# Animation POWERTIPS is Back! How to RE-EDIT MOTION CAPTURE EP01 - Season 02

So if your director, your lead, is telling you good times, this actually made it better, you can compress it and then move on to the next step of polishing, because now you're not really like wasting the data,
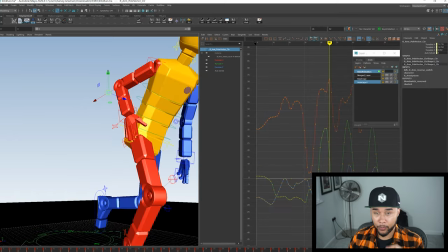506s
you actually add into data, right? So now when you get to this level here of detail,
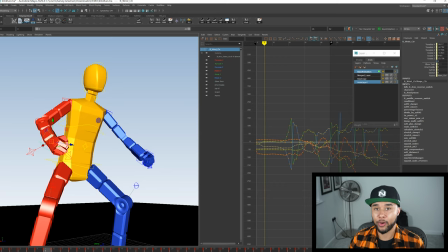512s
now you're going to go in and start kind of like really honing in on your animation skills and seeing what you can add to this. So very first thing that you can do is obviously doing a Euler filter here, because things are very messy. And then you start looking at what is this hand doing and what is this elbow doing.
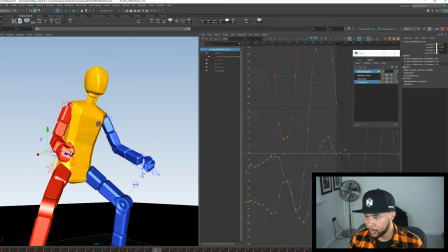532s
So if you want to actually want to enhance that hand, what kind of things can you do in order to make things better? There must be stuff around here that you can actually do to make things better. So let me just select the hand again.
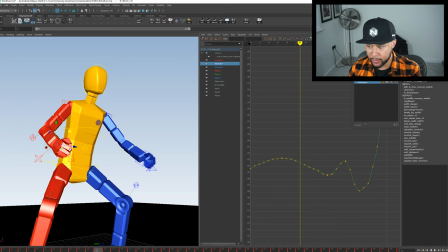547s
Right, so you're going through here and then you start seeing like things like this, like a little bit of a wobble right there as he comes through. Remember, like these wobbles are actually intentional sometimes when you actually do the mocap.
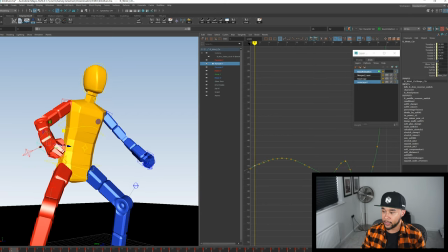560s
You have to be very careful when you actually delete these keys, because some of those keys actually add to the mocap. They don't really like detract from it. But in this case, I'm pretty sure that if you delete this, we're gonna get a much smoother motion throughout, right? So you actually start doing that kind of stuff.
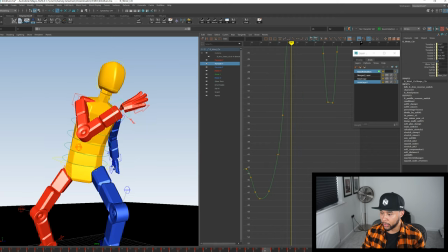577s
Like you start going through it and seeing what else can you delete to actually add to this to make sure that the arcs are better and enhanced.
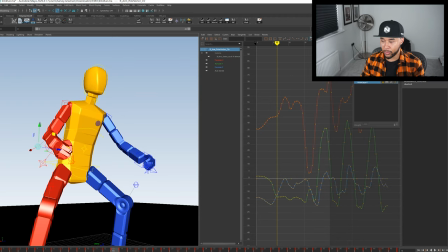585s
Same thing with the elbow. You would go through here and see what kind of dirt do you have around here that you can start deleting and adding. Something else that you can do is kind of like start kind of like making your timing slightly better. So for example here, you can start holding
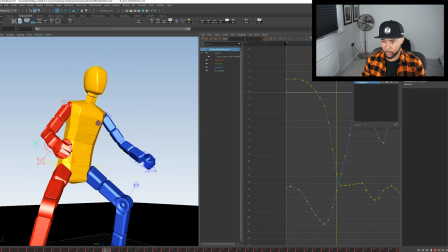604s
your arcs a little bit more in order to make sure that it kind of like it has a better timing overall.
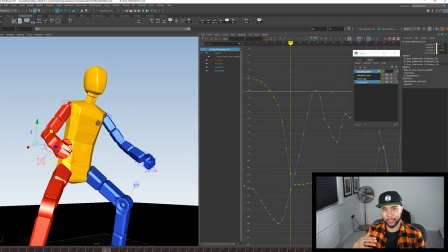610s
Once you get into more advanced kind of like mocap editing, and this is once again, once you actually hone in on your skills, you can start actually deleting quite a lot of keys if you know what you're doing. For example, I know that this is basically this key here, this to here, is making my timing very linear.
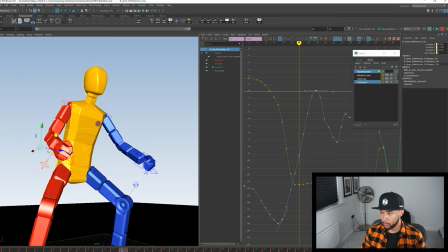628s
See that? Because here on my graph editor, everything looks very linear. That's not what I want. I want something interesting happening on that elbow when coming in. So I'll go in and delete the keys that I don't need for it to actually make this curve a bit more interesting.
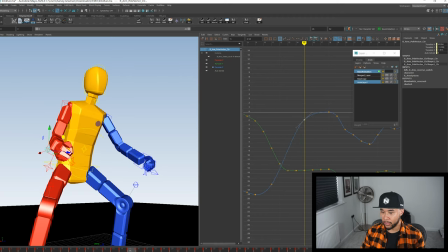644s
So I'll actually do that. So now I have key at the top, key at the bottom, and I know that I want to get there faster. And I know that perhaps I want to kind of like hold that key for a little longer and then make sure that that elbow goes through faster. So you get that, right? That is much better.
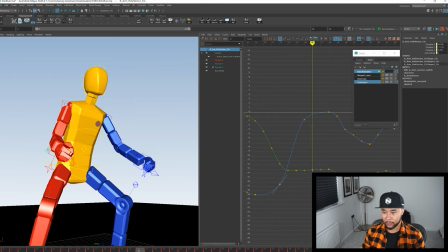664s
Now, to me, it feels like he's like getting stuck there. See that? Like goes in and just gets stuck there. That's because there's no like overshoot to the action. So you want to maybe like get a little bit of this going on.
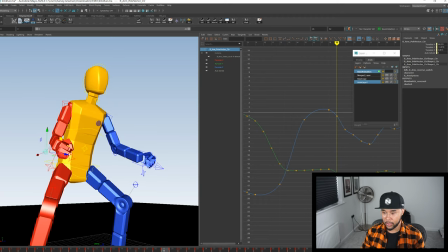680s
So like it goes in and there's a little bit of bounce going through.
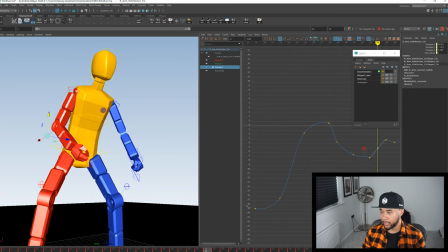685s
And on the way out, you want to be maybe open it up and then get to this point a little faster.
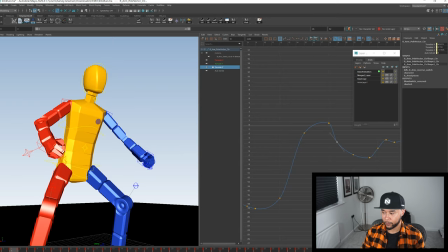So that's a little bit better. I'll probably have to add another key somewhere here in order to get that bounce that I'm looking for.
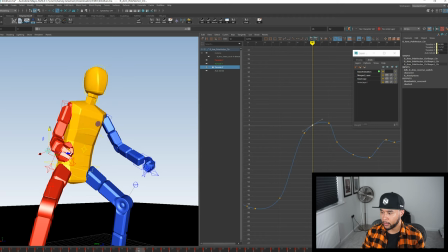709s
Adding a key there, going back to this stuff. Too aggressive.
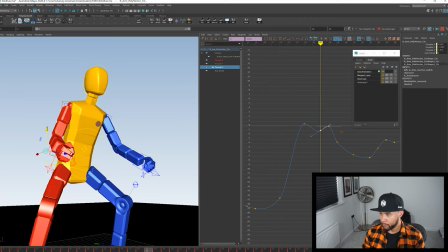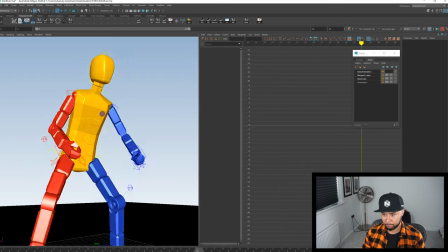Yeah, that's the bounce that I'm looking for. See that? Boing.